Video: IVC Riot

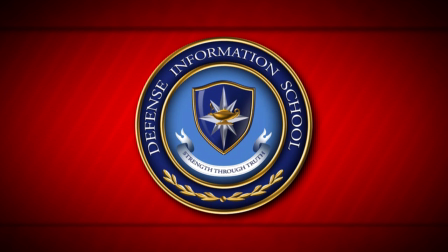This episode of IVC Riot is brought to you by dimfos.dma.mil. On today's episode, we're going to take the last 3 weeks and do this with it. What was that? What are we doing?
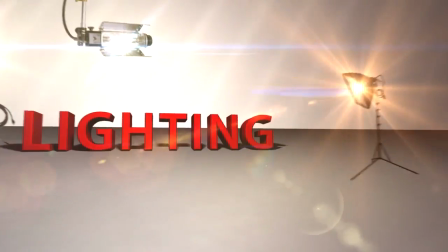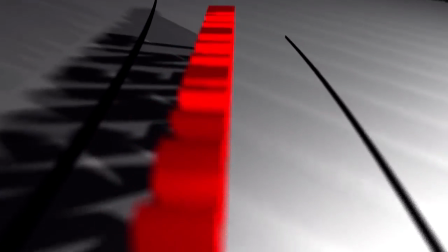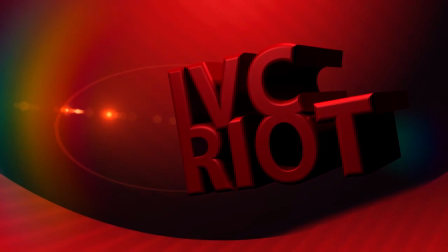Welcome to IVC Riot, the show that takes your basic videography skills and makes them more intermediate. I'm your host, Joe Vigil. You're not Ryan. Seriously, Dan, did you put that there? No. Wow. Don't worry about it. We'll fix it in post. Where did you even get that anyway? Lensa.com template. So you're like one of those guys that goes to the store and buys a picture frame and like keeps that perfect family photo in there? I never knew my father. I don't even know that guy's name anyway. Seriously, is he in the course? I didn't see him. Yeah, well, he should be because it's an amazing course. We got to learn some crazy new video skills and advance some ones that we already knew. Hopefully in the end, we answered some of our instructor's questions. Like this one from Mount Stenberg.
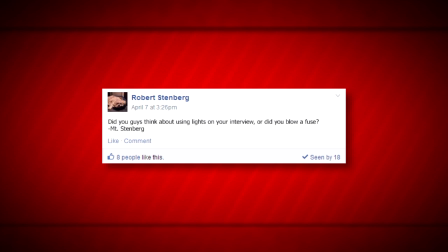I'm guessing he meant Mr. and just fat-fingered himself into a big mountain. Cool. He asks, hey, did you think about using lights on your interview or did you just blow a fuse? Well, to answer that mind-blowing question, let's go to Brian and John. I'm a mountain, Mount Stenberg.
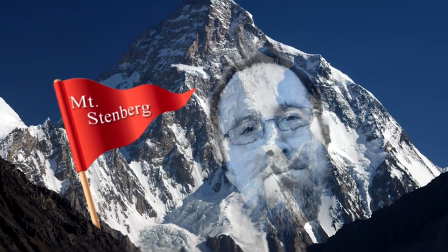Oh.
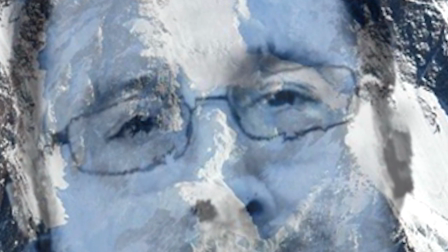Thanks, Joe. We're going to be focusing on the importance of three-point lighting. Now, lighting can really set a mood for your scene, so we're going to show how to go from flat lighting to an actual three-point light setup to make your scene from just plain normal to actually a little more exciting. We were going to show you some I don't know how to pronounce it, so we're just not even going to use it today.
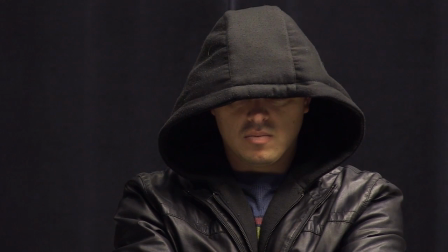Alright, so as you can see in this shot, when you have just normal ambient room light, it makes your shot really boring and flat. Now to start with our three-point lighting, we're going to start with the key light. As you can see with the key light, it's your main light that's going to
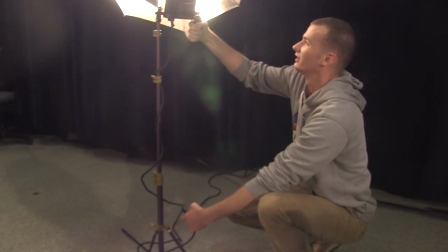illuminate your subject and produce the primary light for your subject. You want to have this a little higher than the subject and point it down at a 45-degree angle in order to kind of symbolize sunlight. It makes it more natural and more comfortable to the human eye when you see it through video. But as you can see on the right side of his face, there's a little bit of harsh shadow going on, so that's where we're going to add in our fill light. See, the fill light now, it didn't eliminate the shadows, but it made the other side of the face a little brighter, so it can add balance to the lighting. But the only thing is as you can see, he looks like he's blended right into the background.
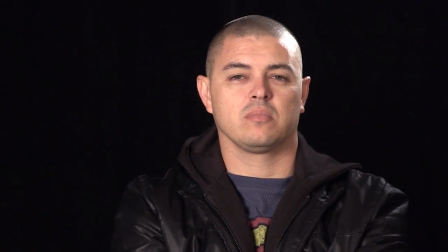So that's where we're going to add in a hair light. You see how the hair light will instantly pull the person away from the background some. But we have a little bit of an issue. If you see the side of his head, it's a little washed out. So you have to watch out for that and make sure you adjust accordingly. You can do anything from moving the light back to adjusting your lamp, or you can even use barn doors in order to minimize the amount of light that appears in the head. Well, hopefully that gives you a better idea on how three-point lighting can change your shot to boring to actually more exciting. So Mount Stenberg, should that be Mr.? Okay, the T is kind of next to the R. Okay, I understand. Oh, well, hopefully that answers your question, and we're going to send it back to Joe. Great questions.
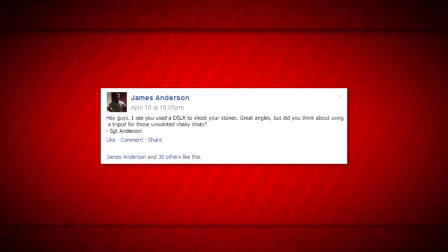Keep them coming, because we like ye. Sergeant Anderson asks, hey, I see you use the DSLR to shoot your story. Great angles. But did you think about using a tripod to stabilize those unwanted shaky shots? No one uses a tripod. Yeah, seriously, what's a tripod? It's all about the angles, right? James and Enica? Who's Inika? Is that a tribe in Egypt? No. Hi, my name's Enica, and just to clear the record, I am not a crazy kind of cereal, not a tribe from Egypt, or an Eskimo. But thanks for asking. And I'm James. It's pretty simple. Just James. Alright, now that you've got your scene lit, we're going to move on to camera angles and movement. Camera movement and angles. Yeah, so the first piece of information we're going to talk about is whether or not you should use a camera movement. Make sure that every single time you use a camera movement, it has a purpose. Otherwise, you get this.
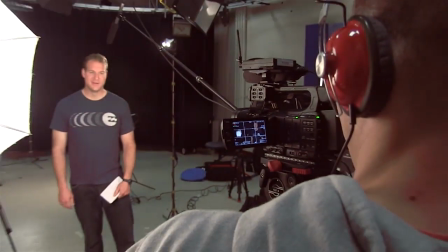Okay, now that you can recover from that, make sure that camera movement is smooth. There is nothing worse than a jittery camera movement. Nothing. Now that you know how to use camera movement, we can move on to angles. There are 6 different kinds of angles that can take your boring, dull, run-of-the-mill video, Johnny YouTube video, and make that new story fantastic.
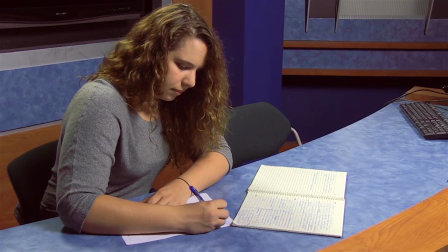The first angle is normal and objective.
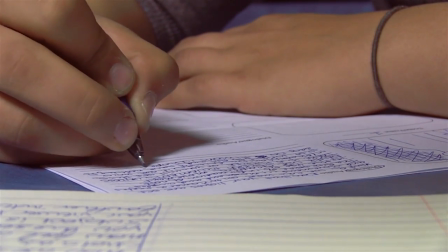This normal angle is what a viewer is expecting to see, and it's objective, which means we are watching the sequence as if we are not involved.
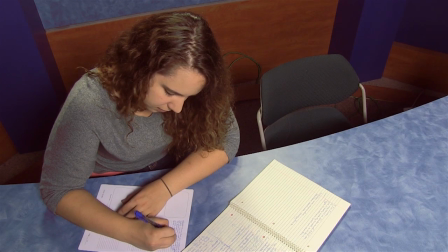Ta-da! We have changed the sequence by adding in some high-angle shots that make the audience feel as if the person is inferior.
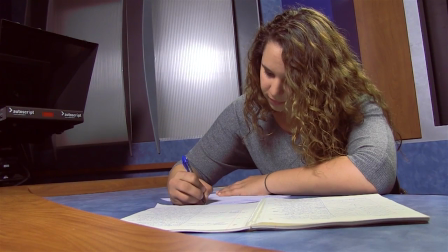We also changed up the medium and close-up shots to be more involved, making these shots subjective. Now with those changes alone, we have already made something more bearable to watch. But we will be taking it one step further and showing you 2 more things to help your sequences rule.
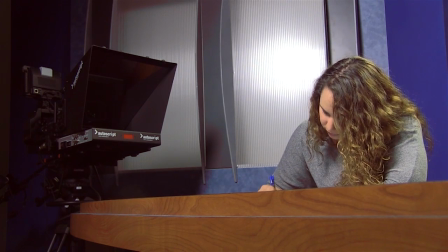Lower angles are making your viewer feel more dominant while adding an interest factor.
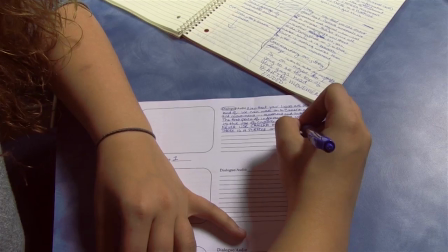We also use the point of view perspective to pull in our audience. Well, that about wraps this up. Now back to Ryan. I mean Joe. What's next? Lens cap. Psst. The lens cap. Well, I know. Take the lens cap off. Yeah. Take.
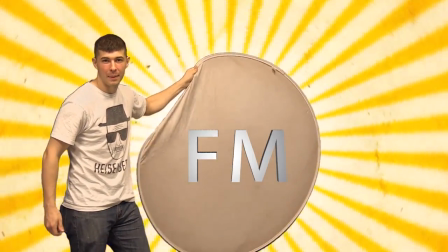FN. Please be right.
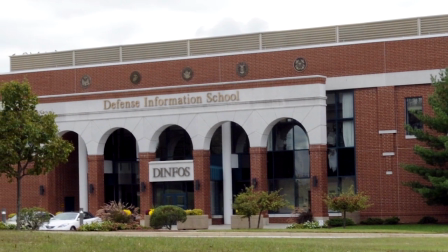The Defense Information School has a long-standing mission of producing outstanding public affairs and visual information personnel for the U.S.
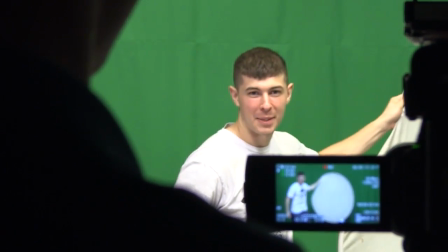Department of Defense. We are all alumni of this outstanding school and keep coming back for more awesomeness.
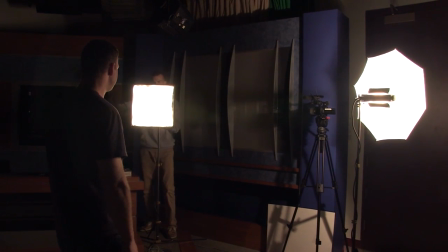In fact, we are shooting in the studios right now as we speak.
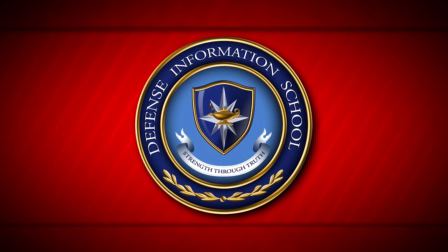If you want to find out about how Dimphos can take you to the next level, go to dimphos.dma.mil. Nobody's gonna go there. You're not my supervisor. Maybe. Some of the more important elements of our pieces are the good sound and effects of graphicness. So, Josh and Mitch, how did you achieve this awesome goodness? Awesome goodness! Thanks, Chris. Joe. Bob. Joe. Becky. His name is Joe. So, talk about audio levels. You don't want to have it overmodulated, like this. This is overmodulated. That could be a cool dubstep song.
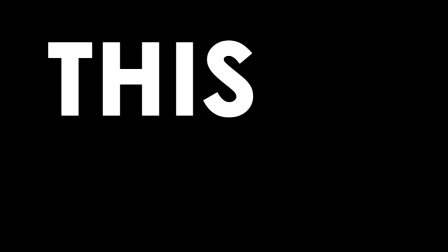Hey. This is overmodulated. Anyway, but you also don't want it to be undermodulated, like this, where you can't hear what's happening. You're just confused because you're like, am I deaf or not? I can't hear anything you're saying. That's the point, dude. Oh my god. Another big thing you want to take into consideration with your final product is the music selection you choose. Music can affect... Wait, where did the other guy go? He wasn't working out. So yeah, I'm going to talk about music and how it affects your shots, your video. You want to pick music that is appropriate to what your video is about. You don't want something like this.
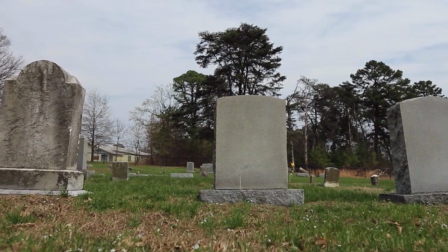Let the bodies hit the floor.